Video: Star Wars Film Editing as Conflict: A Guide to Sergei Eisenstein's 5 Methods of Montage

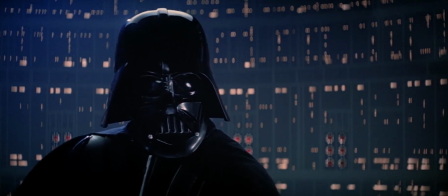When we see Luke Skywalker and Darth Vader share a touching family moment, what we're really experiencing is a classic case of continuity editing.
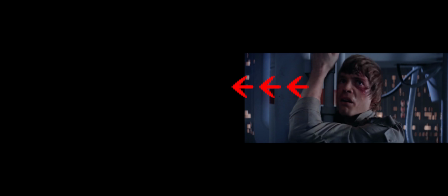We have this shot of Luke facing screen left, then the reverse shot of Darth Vader facing screen right.
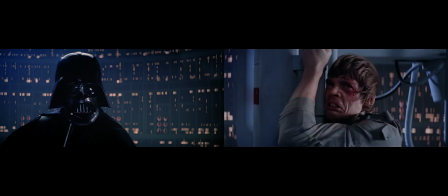This so-called shot-reverse shot technique utilizes the concept of matching eye lines, which helps to establish the illusion that the two characters are having a pleasant conversation about genealogy.
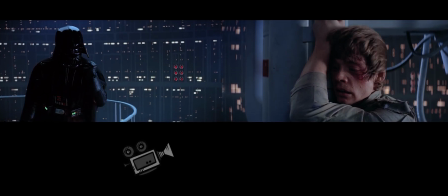This scene also adheres to the 180-degree rule of keeping the camera somewhere in front of the two actors on a horizontal axis.
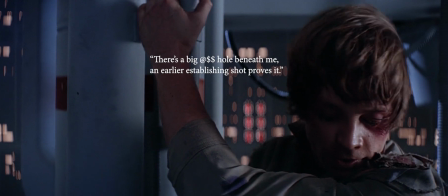This technique creates important spatial cues for the audience to understand where the two characters are within the setting of the scene.
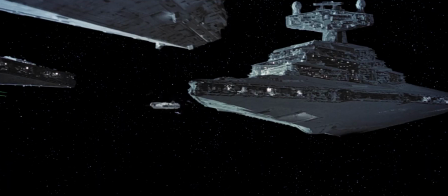Intercutting between the cockpit of the Millennium Falcon and the ensuing action out in space is another example of continuity editing.
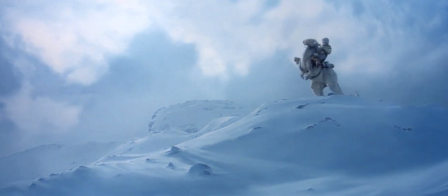This cut-in of Luke on his tauntaun from a wide shot to a medium close-up is another.
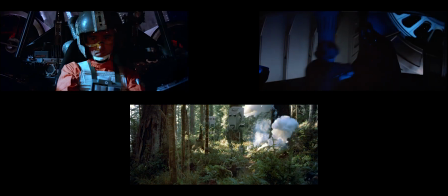Perhaps the most famous example of continuity editing from Star Wars is the cross-cutting that occurs between the three separate battle sequences found in Return of the Jedi.
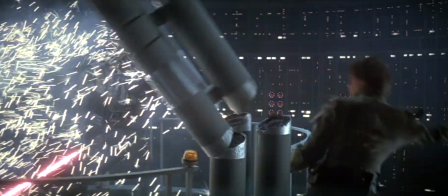Each of these techniques are examples of how film editing can create spatial and temporal consistency when creating a film's story.
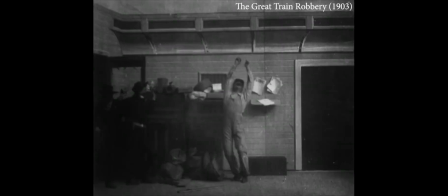While it may seem part and parcel of the filmmaking process, continuity editing itself was not a natural part of cinema at its inception in 1895.
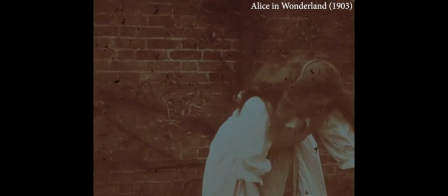In fact, it took an entire 2 decades for continuity editing to cement itself as the golden standard in America.
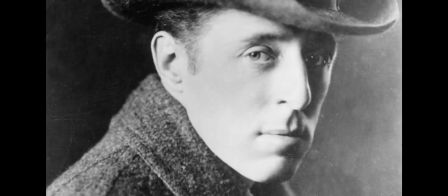It was the controversial filmmaker D.W.
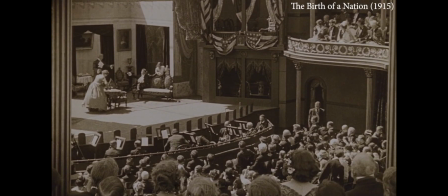Griffith, arguably the father of continuity editing, who set this standard of filmmaking in place with his 1915 film titled The Birth of a Nation. While the film was controversial even in its day, leading to riots and censorship to break out across the nation, it was nevertheless a technical marvel.
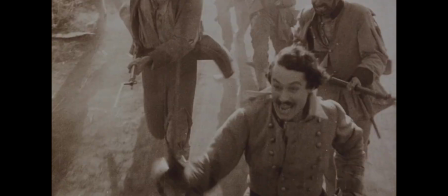This film would set in stone the course that all Hollywood film editing would take moving forward, including that of Star Wars.
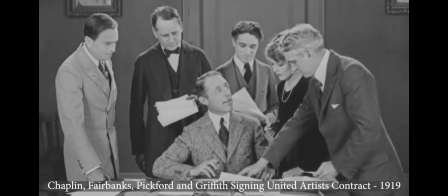However, these origins of continuity editing have a unique bit of historic irony to them.
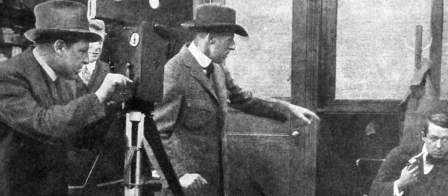In a strange twist of fate, the practical filmmaking of D.W.
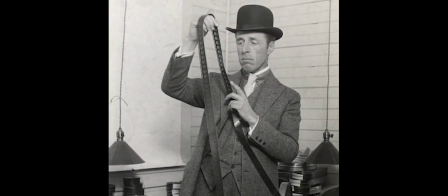Griffith would help to create continuity editing's direct conceptual antithesis in a land far, far removed from the Western values that helped shape it.
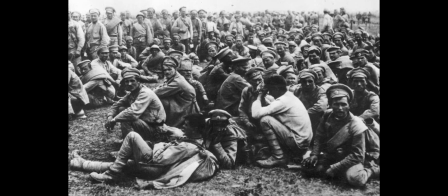In the Soviet Union, out of the ashes of the Russian Revolutionary War came a discontinuity editing method known as montage,
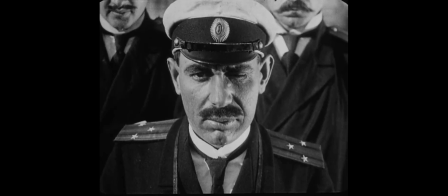a radical and intellectual take on film editing's true artistic purpose.
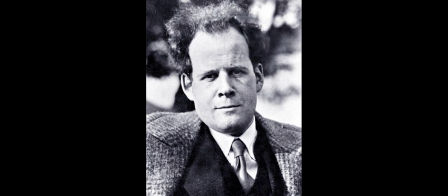Developed by Soviet filmmaker and theorist Sergei Eisenstein in the 1920s,
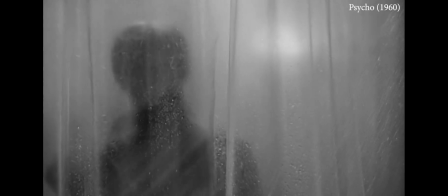Soviet montage would later have a dramatic influence on post-World War II American filmmaking, like in this famous sequence from Alfred Hitchcock's Psycho.
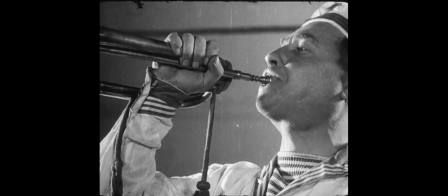This curious editing convention continues to have a profound impact on filmmaking today, and can even be spotted throughout each of the 3 Star Wars trilogies.
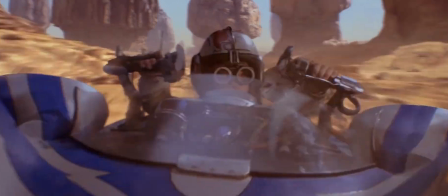But before we get to those examples,
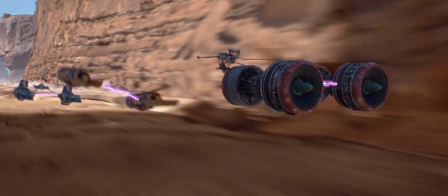let's first explore the inner workings of montage so you can better appreciate the various ways in which it's utilized within the Star Wars film series.
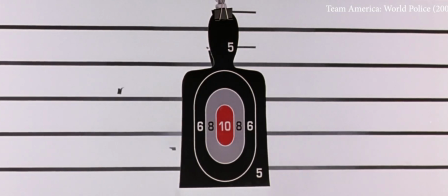The film theory concept of montage is not to be confused with the modern colloquial use of the word,
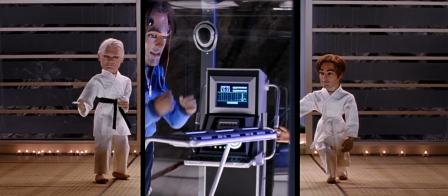which refers to the cutting together of separate scenes into a single sequence in order to condense time within a film's story.
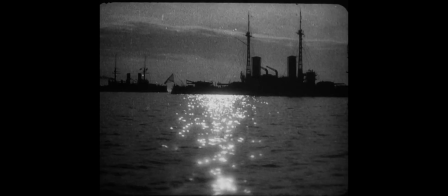Soviet montage is a much more intellectually rigorous way of making and thinking about films.
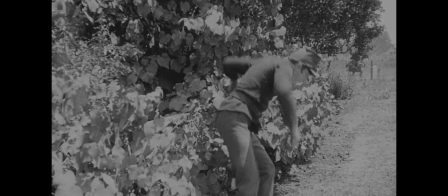Unlike continuity editing, which is concerned with creating logical consistency in both the space and time that a film occurs,
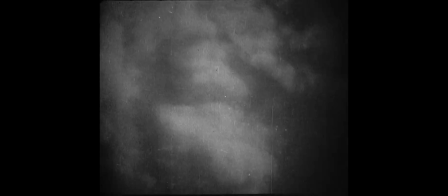montage is instead interested in how editing together different shots can generate new ideas or meaning.
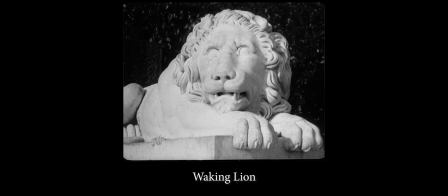In montage, each individual shot in a film shares a separate idea.
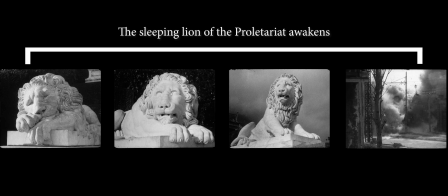When 2 shots are assembled next to each other, the conflict between these 2 ideas generates a third new idea.
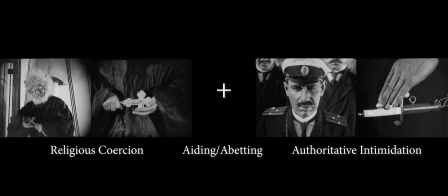This notion of conflict generating meaning is at the center of understanding Eisenstein's concept of montage,
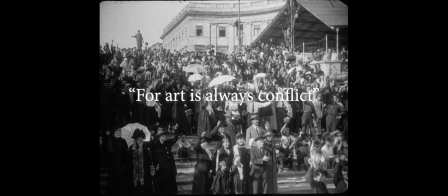since for Eisenstein, all art is a manifestation of the conflict we experience in our very existence as human beings.
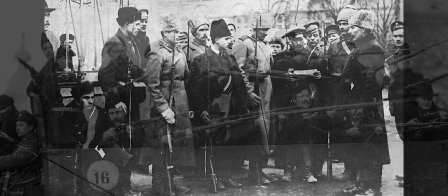This seemingly fiery appraisal of art is not too surprising when you consider the conflicting times in which Eisenstein is writing,
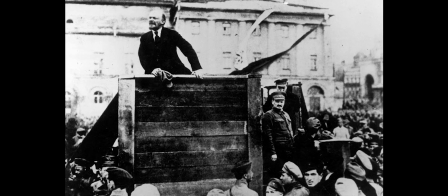as well as his background as a Marxist thinker.
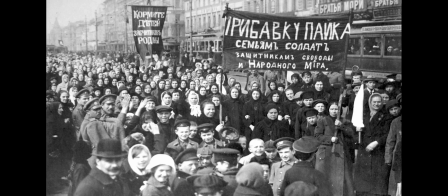The ensuing clash between the upper class and the proletariat during the Russian Revolution of
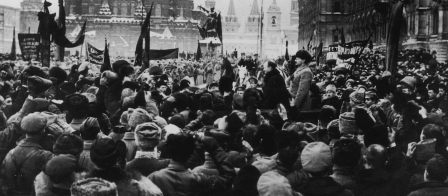1917 ultimately gave way to an entirely new societal framework.
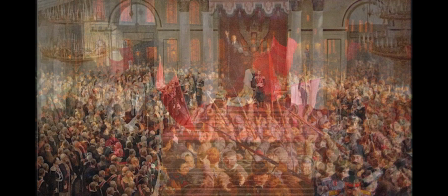Russia went from a czarist-led nation to a communistic one, and in this upheaval,
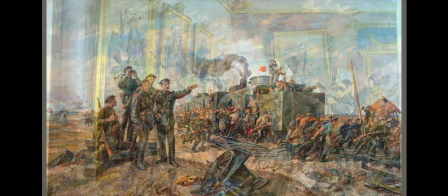new ideas about society, culture, and the meaning of art would be created.
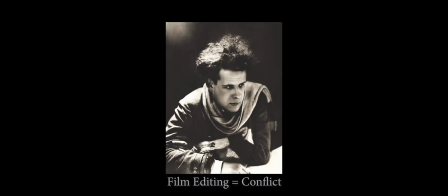Eisenstein's theory of film editing as conflict was a concept directly influenced by Karl Marx's theory of dialectical materialism,
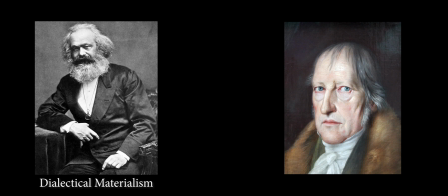which itself was influenced by German philosopher Hegel's theory of the dialectical. Put simply,
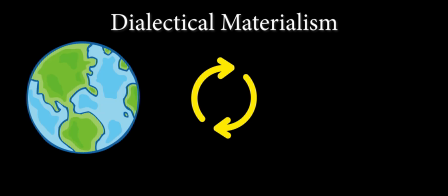dialectical materialism examines the relationship between the outer material world we live in and the inner world we experience within our minds.
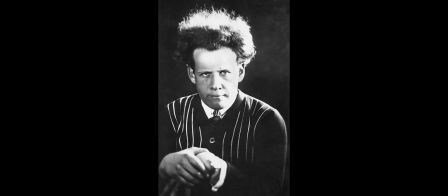For Eisenstein and other Marxists, there is a clear-cut conflict between these 2 human experiences.
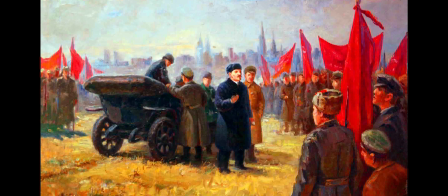You can see this concept reflected in the history of the Russian Revolution, where a material and ideological conflict between the upper class and the proletariat ultimately
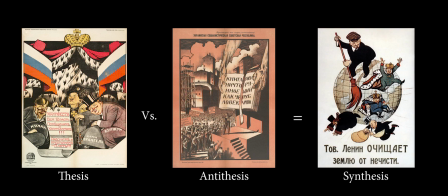led to a new material and ideal status quo in the invention of the Soviet Union.
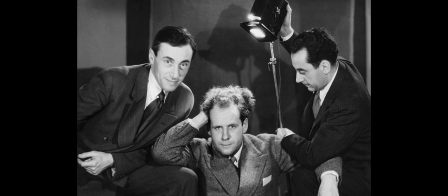For Eisenstein, this belief in the dialectics of human experience meant that the same dialectical
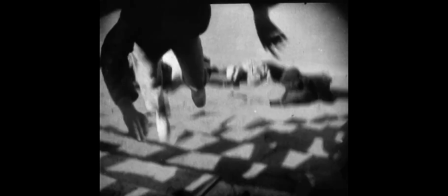relationship could be fashioned onto the conflict shared between two shots in a film sequence.
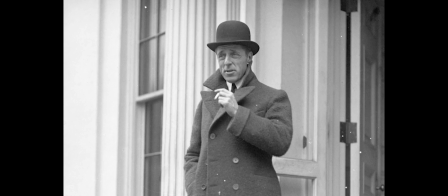But wait, what about D.W. Griffith and his practical film editing approach? How do they play into the creation of Eisenstein's theory of montage?
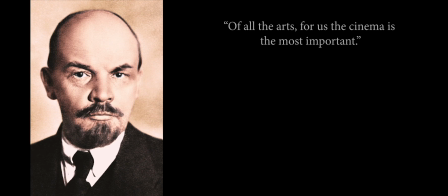Well, Soviet leaders like Vladimir Lenin believed that film was of the utmost importance in the development of their new socialist utopia,
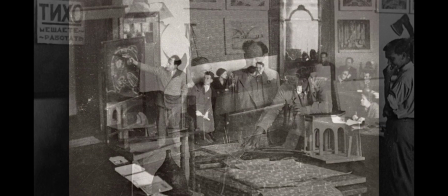and so they created the world's first film school, known as the Moscow Film School, to teach and research film's true societal potential.
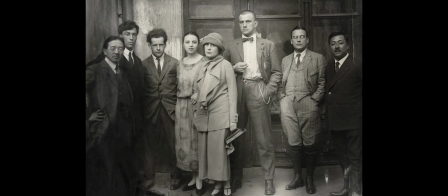However, due to the ongoing revolution, the Soviets had very little film stock to their name,
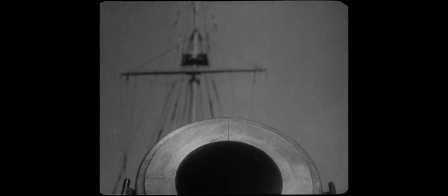and what little they had was saved for state-sanctioned filmmaking projects. So in order to teach and research the true potentials of filmmaking,
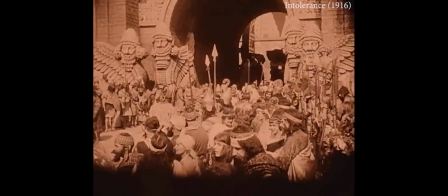the Moscow Film School imported big-budget American films like Griffith's The Birth of a Nation and its follow-up titled Intolerance.
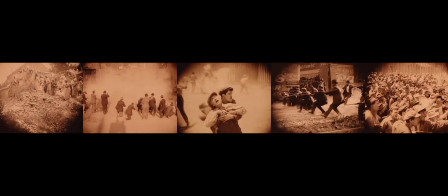Here, film students and researchers would rearrange the shot sequence in Griffith's films in order to elucidate the true nature of the editing process.
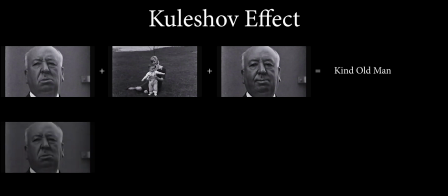From this came many different theoretical concepts, like the Kuleshov effect or Podovkin's 5 principles of editing,
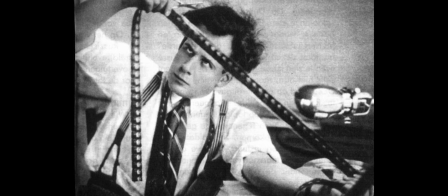but the most influential would be Eisenstein's 5 methods of montage.
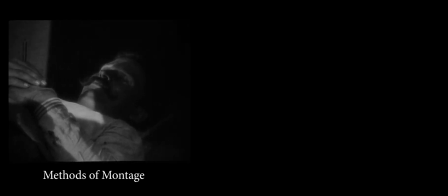These 5 methods acted as a counterpoint to what Eisenstein felt was continuity editing's subservience to the artistic medium of the theater. Each of Eisenstein's methods are instead reflective of his belief that film was more like language.
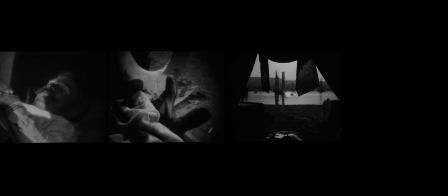Much like how a string of words creates meaning from their shared relationship,
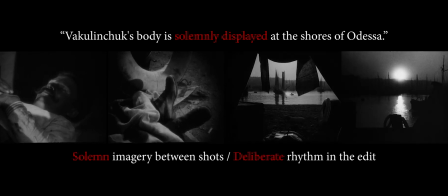a string of shots within a film sequence creates new meaning not just by their linkage, but from how they relate and conflict with one another.
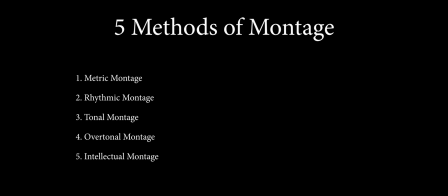Each of Eisenstein's methods grow in complexity from the last, starting at a more physiological response to editing to a purely intellectual response.
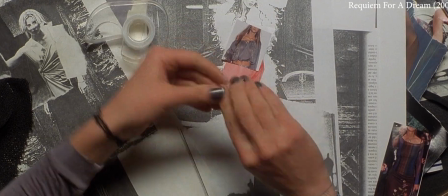The first method that Eisenstein lays out is the simplest and is known as metric montage.
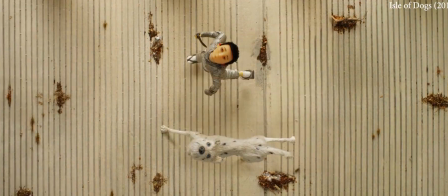In metric montage, shots are cut to a finite length in order to create a metered effect in the sequence.
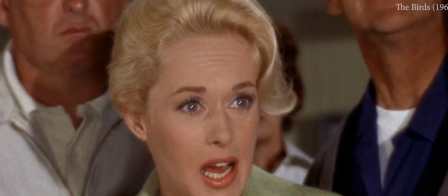The shots can accelerate or decelerate in speed in order to create tension or to establish a conceptual idea.
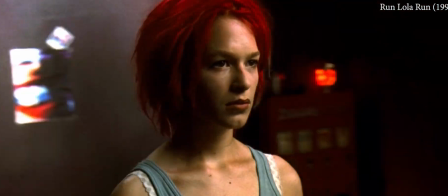These cuts are made not due to the content of the shots themselves, but due to their absolute lengths in relation to one another.
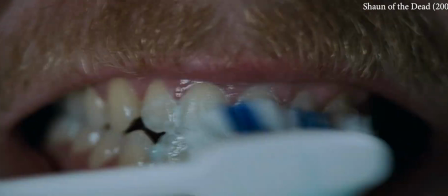This can be used to create tension, but also to create meaning from what is being shown.
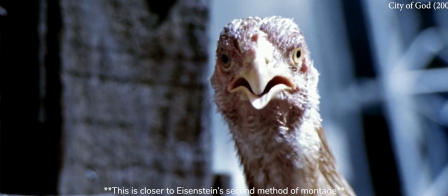If the shots have irregular lengths in relation to one another, you know what you're seeing is not metric montage.
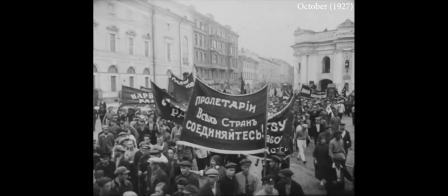One example from Sergei's own film work comes from his 1928 film titled October.
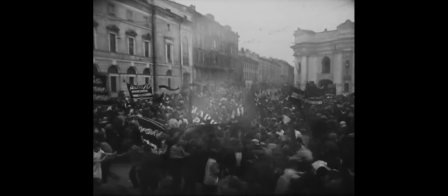In this scene, a shot of a gun is followed by a separate shot of that same gun firing.
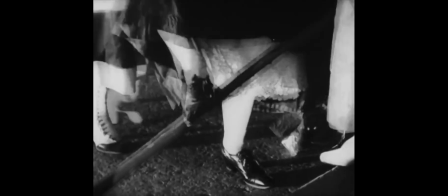These two shots are edited in rapid succession to create the idea and effect that the gun itself is firing at a rapid pace.
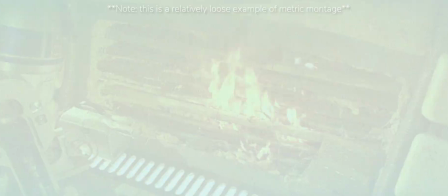An example of metric montage in Star Wars can be seen in the TIE Fighter sequence in A New Hope.
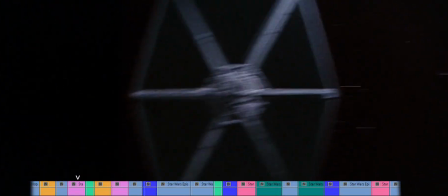In this brief moment within the sequence, the editing begins to fall into a measured tempo.
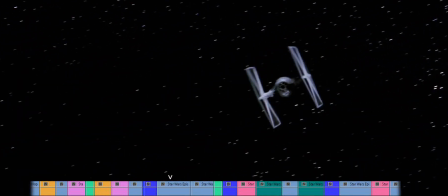This creates the effect that the dogfight itself is happening in a whirlwind of action for the characters.
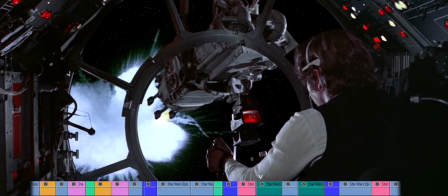As we can see, these spatial and temporal cues are not what's driving these edits.
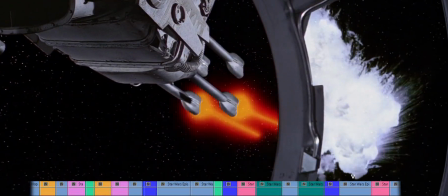Instead, the physiological and conceptual effect is what shapes this part of the sequence.